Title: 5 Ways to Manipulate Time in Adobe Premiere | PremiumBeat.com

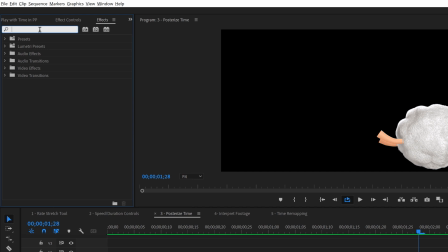(4:06)
So I'm gonna go over here to Window and I'm gonna select Effects, and then I'm just gonna type in Posterize Time, and you'll find it under the Time subfolder.
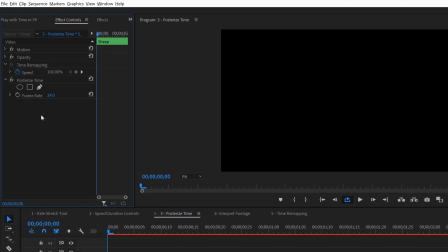(4:15)
I'm gonna drop that on my clip here. And now if I go to Effect Controls, you can see I've got the effect here and it's set to 24.
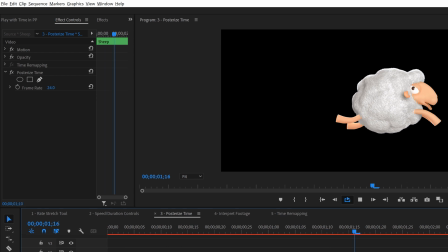(4:22)
So one thing that I like to do is to give this more of kind of a hand animated feel is I'll bring this down somewhere between 12 and 18.
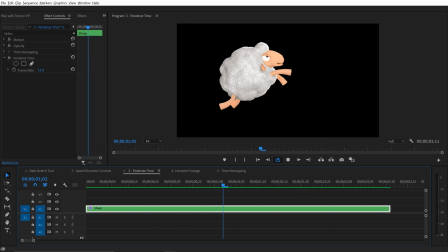(4:31)
Now you can see it gives us a totally different look. Once again, this really helps you stylize footage if you're, you know, let's say you're trying to simulate old film,
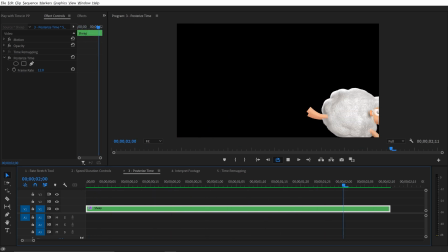(4:37)
or if you're even trying to take footage that was shot at 60 frames per second and just bring it down to 24.
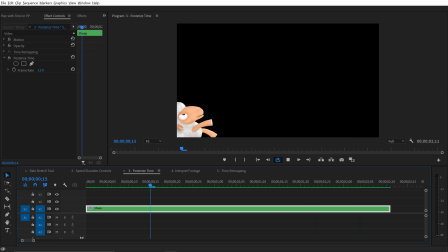(4:42)
This is really a great tool.
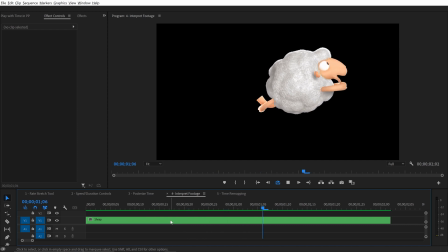(4:44)
Now, while Posterize Time lets you change the frames per second in a video effect, you can actually go change this on a master clip level.
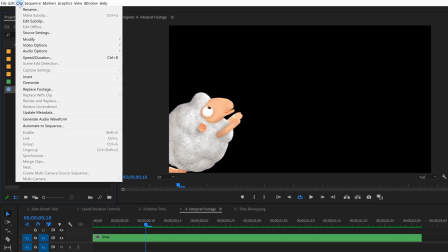(4:52)
So I'm going to go select this clip in the project panel here, and then I'm going to go to Clip and Modify, And right here it says interpret footage.
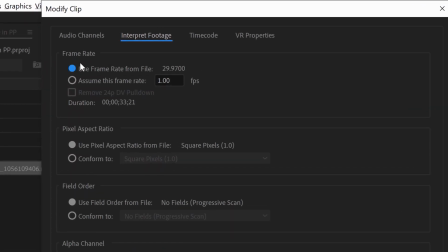(4:59)
And at the top of this, you can see it has a section for frame rate. So it's showing me right away the native frame rate that's coming from the file, which is 29.97. But right here I can click and I can manually enter frames per second and have it assume this frame rate.
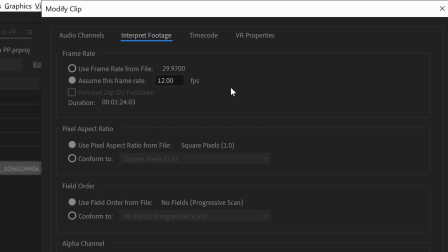(5:15)
So if I type in 12 here, I can have it manually assume that, but you can see that it changed the duration.
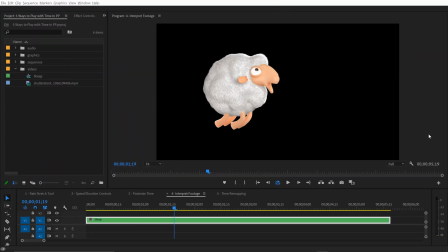(5:21)
And not only does it change the duration, but this is going to change all of the clips that are in all of my other sequences
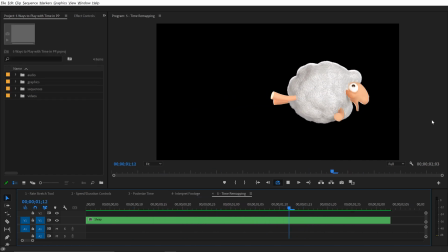(5:28)
using this particular clip, so be aware of that. Now, if you want to be like a ninja when it comes to retiming your clip, you'll want to learn how to do time remapping.
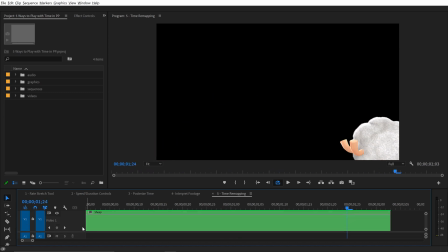(5:37)
So let me show you how this works. First, you want to double click down here and give yourself some room to actually see what's going on,
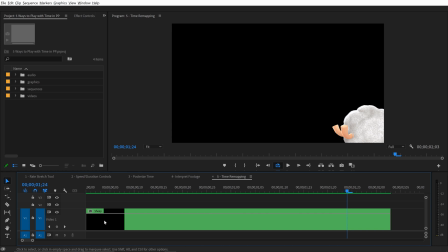(5:44)
because we're gonna be doing most of the editing and adjustments down here in the timeline.
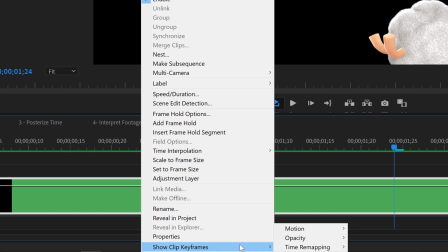(5:48)
Now I'm gonna right click on this clip and then do show clip keyframes. And right here you can see time remapping speed.
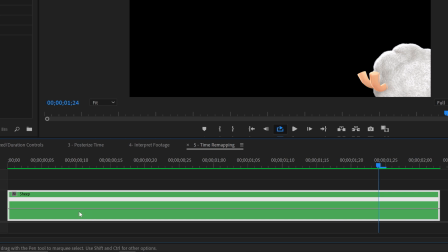(5:55)
So now we have this horizontal line kind of right in the middle of the clip. And if I hold the control key, I can add these keyframes.
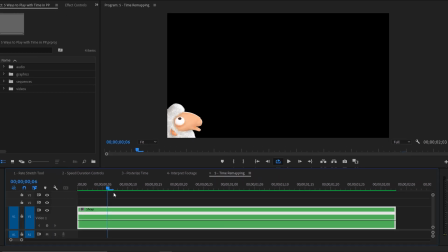(6:02)
So let me just go ahead and undo that. So what I need to do is for this, I want this to like fly in real fast.
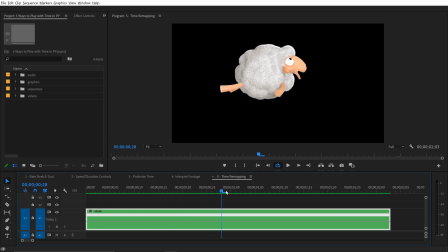(6:10)
And then right as the sheep's legs kick, I'm gonna have it slow motion for that, and then it'll start back up and speed real fast.
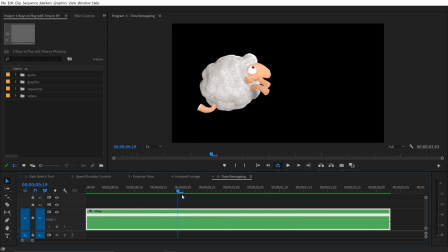(6:18)
So it's gonna be a much more exaggerated movement here. So I want the first keyframe to be maybe right here.
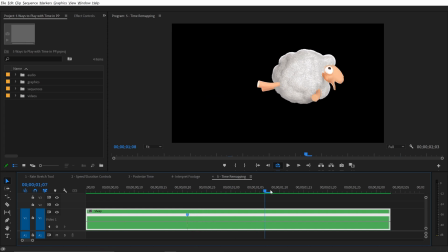(6:24)
So I'm gonna control click there, and then I'm gonna come back here and it'll start speeding up right about here.
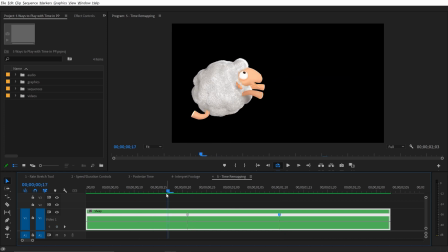(6:29)
Okay, so I have these two keyframes now, and the way you change the speed is you grab the horizontal line here.
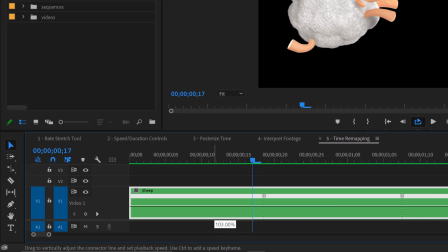(6:36)
So I want the beginning to be real fast. So I'm gonna grab this, and we're gonna drag it up, and I can see the percentage tooltip there.
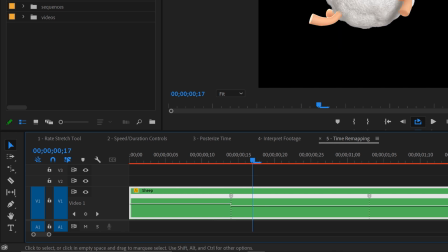(6:43)
So let's bring this to maybe 150, and then I'll bring the end here to 150 as well.
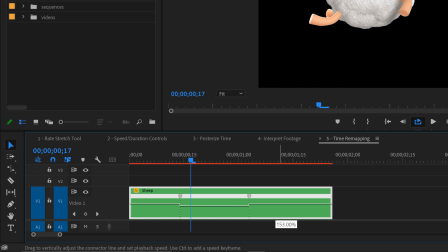(6:49)
And now you can see I changed the duration there when I adjust that.
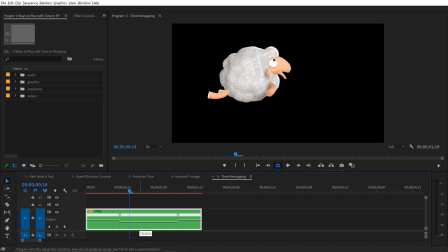(6:55)
Okay, not much big of a difference there, but if I slow down this to say 50%, it's gonna be a noticeable difference.
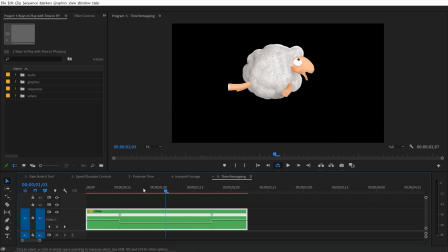(7:02)
There we go. Now I need to adjust the transition, smooth out the transitions between that.
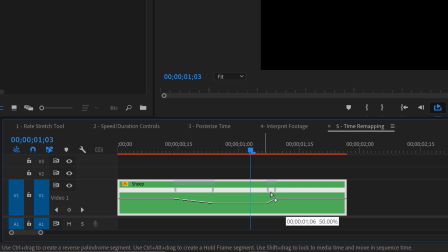(7:08)
So for that, I just split these keyframes here. You click and drag, and then you can make adjustments here. And then you have a little keyframe. When you grab them, you have this little thing that you can easy ease those a little bit.
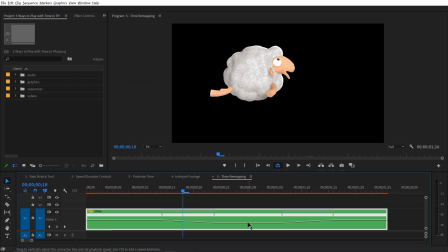(7:21)
This can be a little bit of a clunky experience here. You just have to practice and get used to this. What makes it so difficult is that it's constantly changing duration.
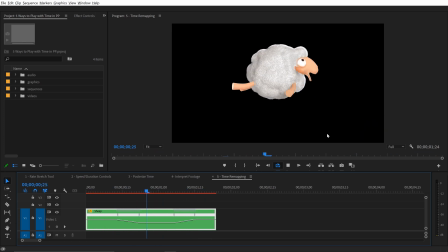(7:32)
Okay, and I can see there's a little bit of a weird effect going on with the time interpolation. So for that, I'm gonna right click and I'm gonna go to time interpolation.
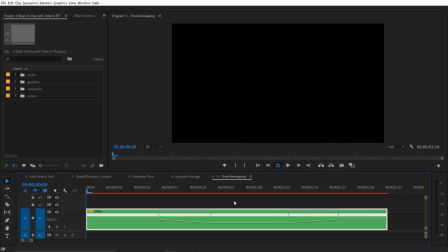(7:40)
And let's switch that over to optical flow, see if that's any smoother. And I'm gonna actually render that out. Okay, now you can see that's much smoother. Okay, so there you have it. There are 5 different ways you can play with time inside of Adobe Premiere Pro. I hope you enjoyed the tutorial. If you did, be sure to hit that thumbs up button. And as always, if you want to see more cool content like this, be sure to subscribe to the channel and hit that notification bell.